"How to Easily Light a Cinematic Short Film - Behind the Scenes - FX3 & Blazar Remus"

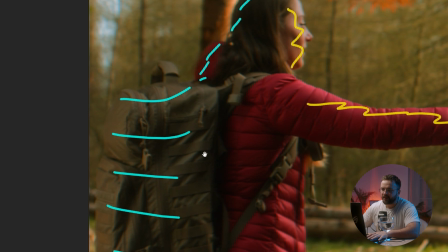746s
and even behind the head, it is the Zhiyun B500 on the softbox.
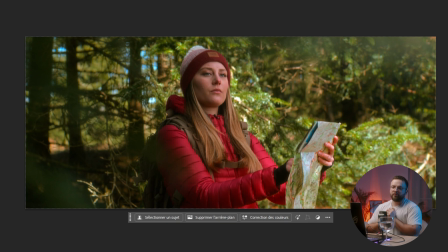754s
Okay, so this frame is one of my favorite frame of all the short film.
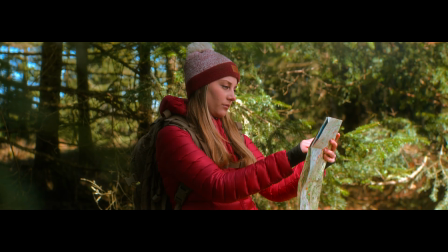759s
I don't know why.
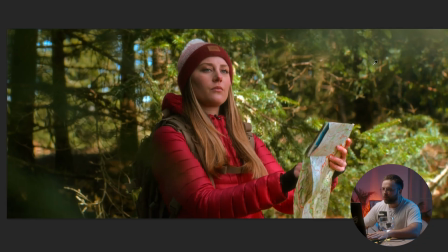760s
Maybe because everything for me is perfect in terms of composition, of bokeh, of lights, wrapping all the face, the eyes, the highlight.
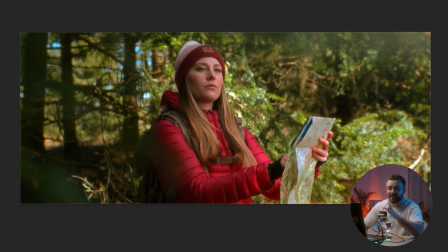769s
I love this frame. And it is one of the most easiest setup we did, because the talent is just there.
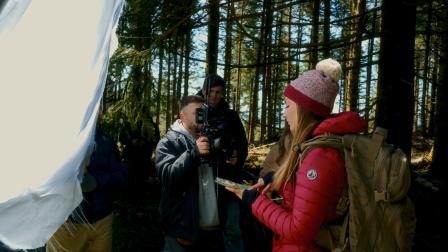774s
Here you have a big 6x6 frame diffusing the sun. The sun was right there.
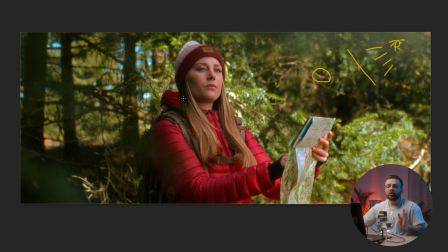781s
It was diffusing everything coming. And just to fill a little bit the shadow here, can you guess? Yes, we had a C100 diffused just to fill the shadow.
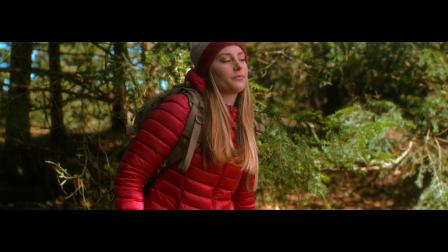797s
That's it. It's so easy and yet looking so good.
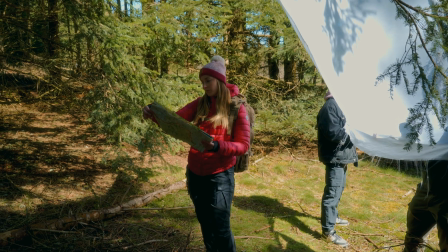802s
And it's a perfect example when I say sometimes the easiest setup are the best.
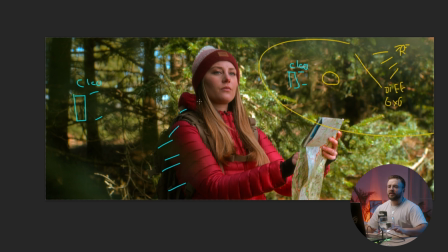806s
6x6 frame, C100, boom, you have your setup, you have your nice light, soft light, everything.
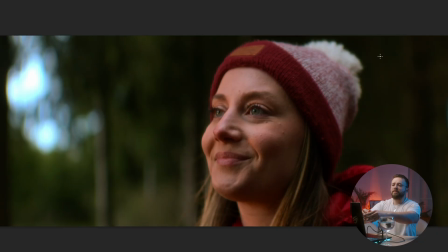813s
And now let's go to the last frame that I love too, and that's easy again.
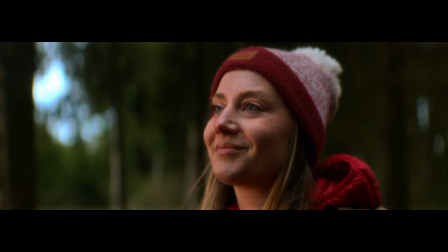819s
It was after the sunset was out, we were running out of time.
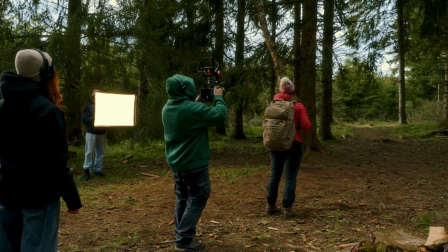824s
Of course there is still of daylight, but the sun was out of the horizon, so it was not at all in the golden hour. So the setup we went for this is pretty straightforward, nothing fancy. We put, like always, the strongest light we had in our kits,
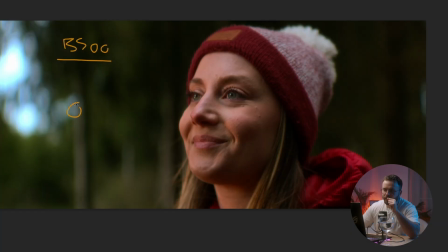840s
the B500, directly pointing at air, and air, and air again. It is the B500 doing all the work on the face, wrapping softly and doing this really soft and fairy light on the face.
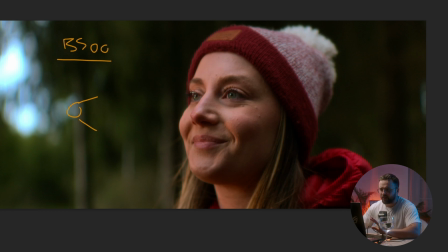859s
And I love these shots, and I love these highlights. I love everything about it. It was double diffused, and what we did on the side of the camera is we put a black flag just to create some contrast and have a better
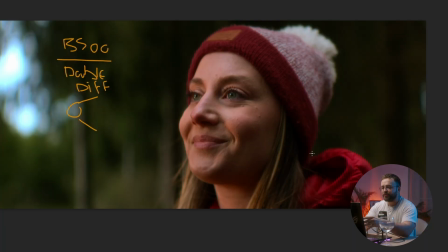875s
contrast ratio, creating this deep three-dimensional aspect on the frame. It was directly next to her because it is a close-up, so we were really close from the face. And like that, we have the light, the dark, the light, a little bit of dark, and the light.
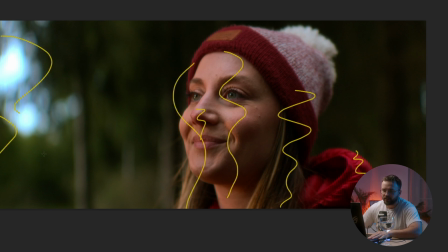893s
And of course again here dark lights, everywhere. Like you can see, it wasn't some complicated setup. It was around 1 or 2 lights, sometimes 3 lights, but it was just how do we manage the actual lights to create something soft and visually appealing. So I can't wait to have your opinion about those frames in comment. If you have any question about some setup or some stuff that I didn't explain well, or with my French accent because you didn't understand anything, just tell me in comments. Thank you to Zayun again trusting me on this project, sponsoring the video and the whole project with the lights. I hope you like this video, guys, and until next time, ciao.